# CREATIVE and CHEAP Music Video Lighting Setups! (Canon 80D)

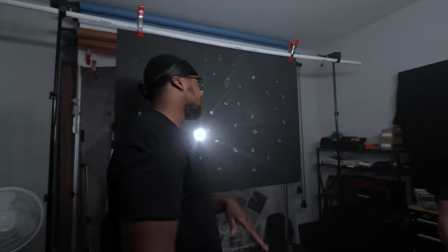Guys, this third setup, as y'all can see, got this cool ass backdrop right here.
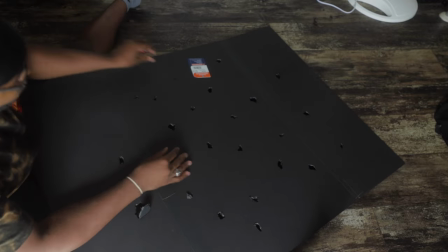All this is some cardboard with some holes cut into it, attached to the PVC pipe again, and I got the hooks on here to hold it up.
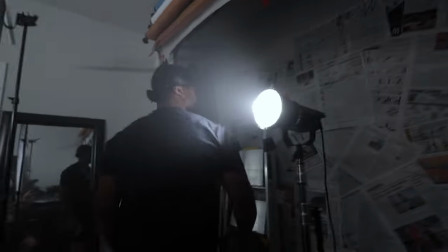And then behind here, we got the Aperture 120D with this Fresnel attachment.
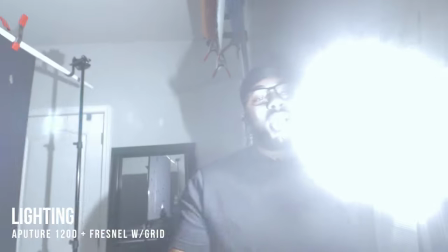If I take this off, it gets super bright. So I got that on here to kind of shape the light to help it a little better.
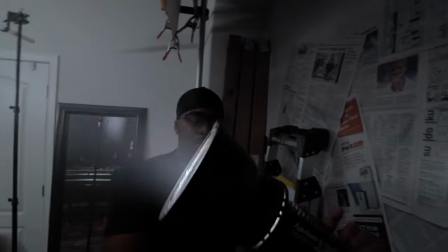And yeah, I'm gonna have somebody behind here trolling this around to get some cool like stuff within the shot.
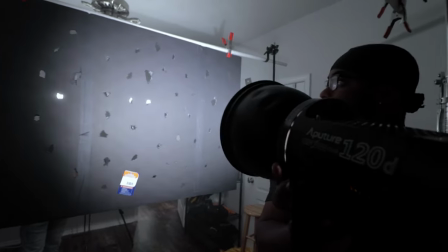So that's what we got for that one. Real easy. And that's pretty much it for that part.
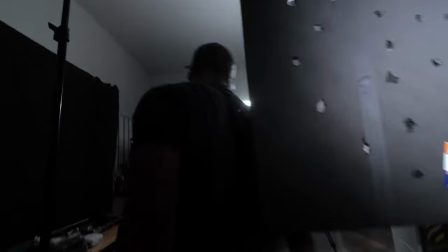And then the key light for this set, for this setup,
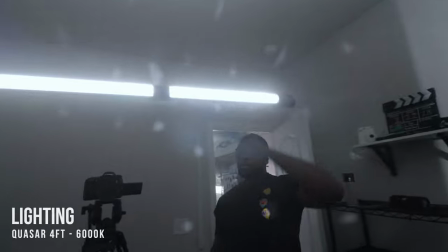is gonna be the Quasar Science tube set to 6,000 Kelvin for the temperature.
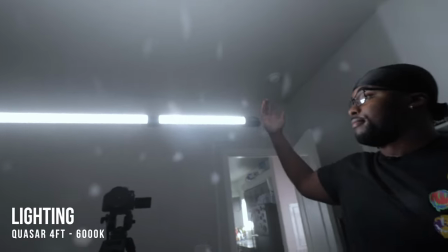And then, yeah.
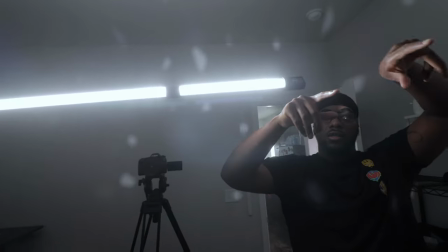Make sure when you do this, it's not rotated too far to the background, because if you're in a small spot like I am, it'll spill to the background.
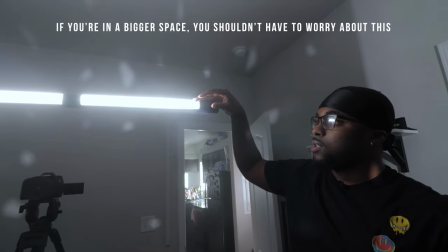So make sure you kind of angle it a little bit so it doesn't spill to the back backdrop.
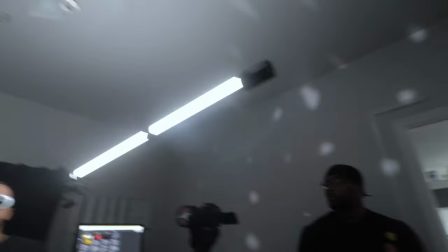And of course, 80D seal, and that's pretty much it, guys.
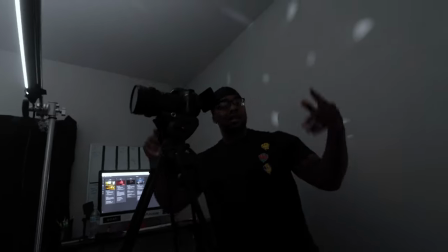So let's get into this third setup. Okay.
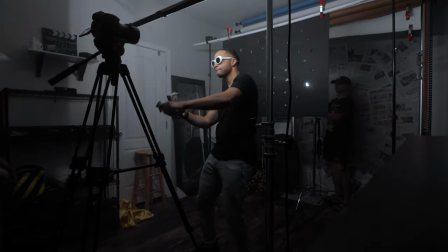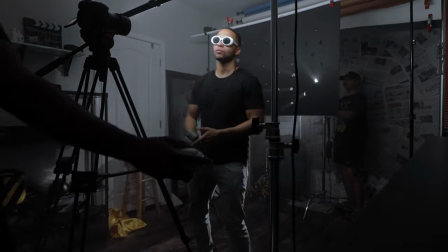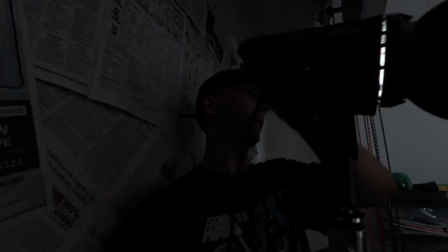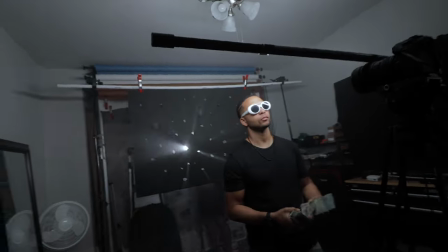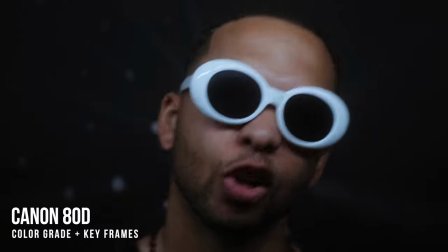We'll be right back.
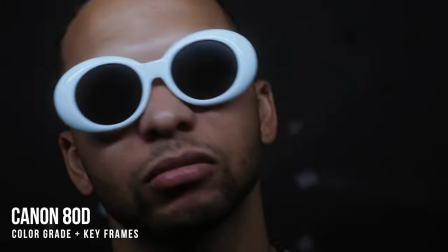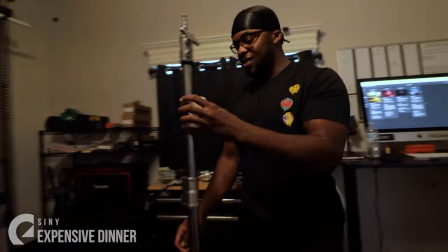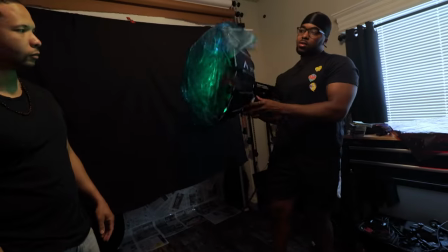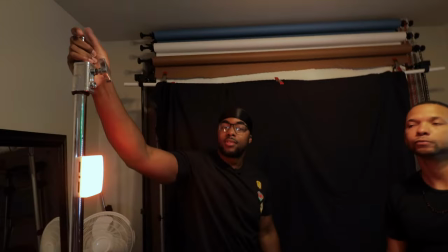here we are with the last setup. It's real simple, two light setup with a black backdrop.
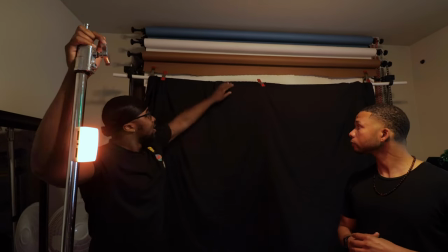This is a bed sheet, old bed sheet that I got. With the super clamps, not super clamps, what are these?
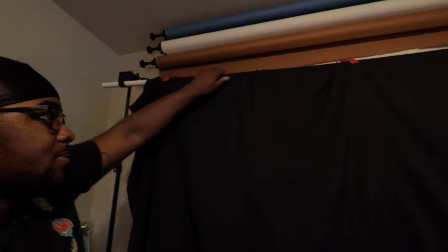Heavy duty clamps, yeah, to hold everything up. On the PVC pipe again, and the super clamps on the sides, ends, and that's our backdrop.
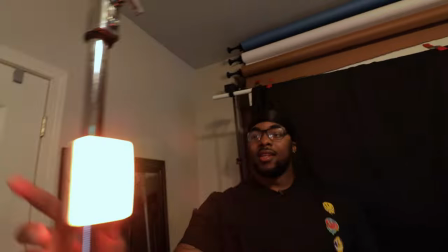We got this Aperture MC light.
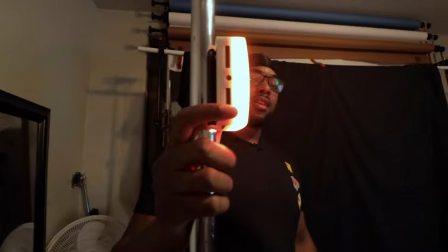It's magnetic, so I just put it to my C-stand, and it's gonna act as our kicker light to put like an orangish tint on
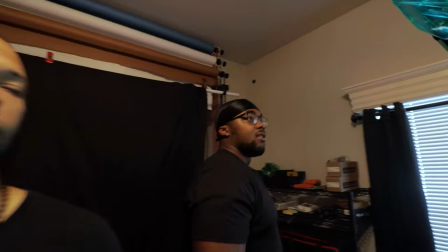the left side of his face. And then over on this
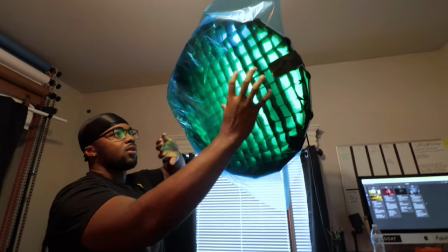side, it's a 120D with the Light Dome Mini 2 with the green and blue gel to give it like a tilt look.
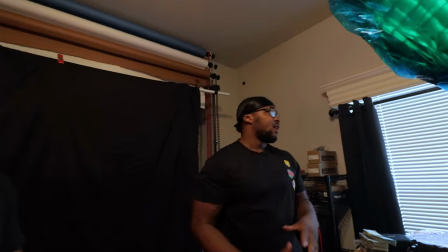So that's set up, that's lights, backdrop. And I forgot to mention, these are like blackout curtains.
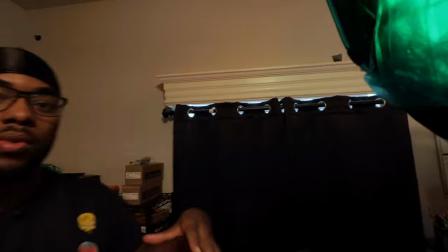So that's how I'll be able to get everything controlled with the lighting and everything in here. So that's pretty much it.
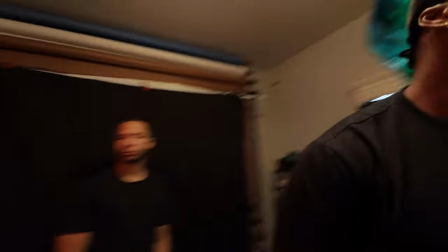Rolling stand, C-stand with the light, Aperture MC, Aperture 120D, and of course, the famous 80D.
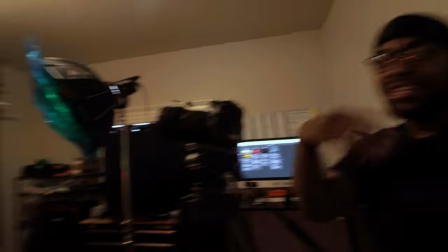All right, man, let's get into setup number 4, man, gang.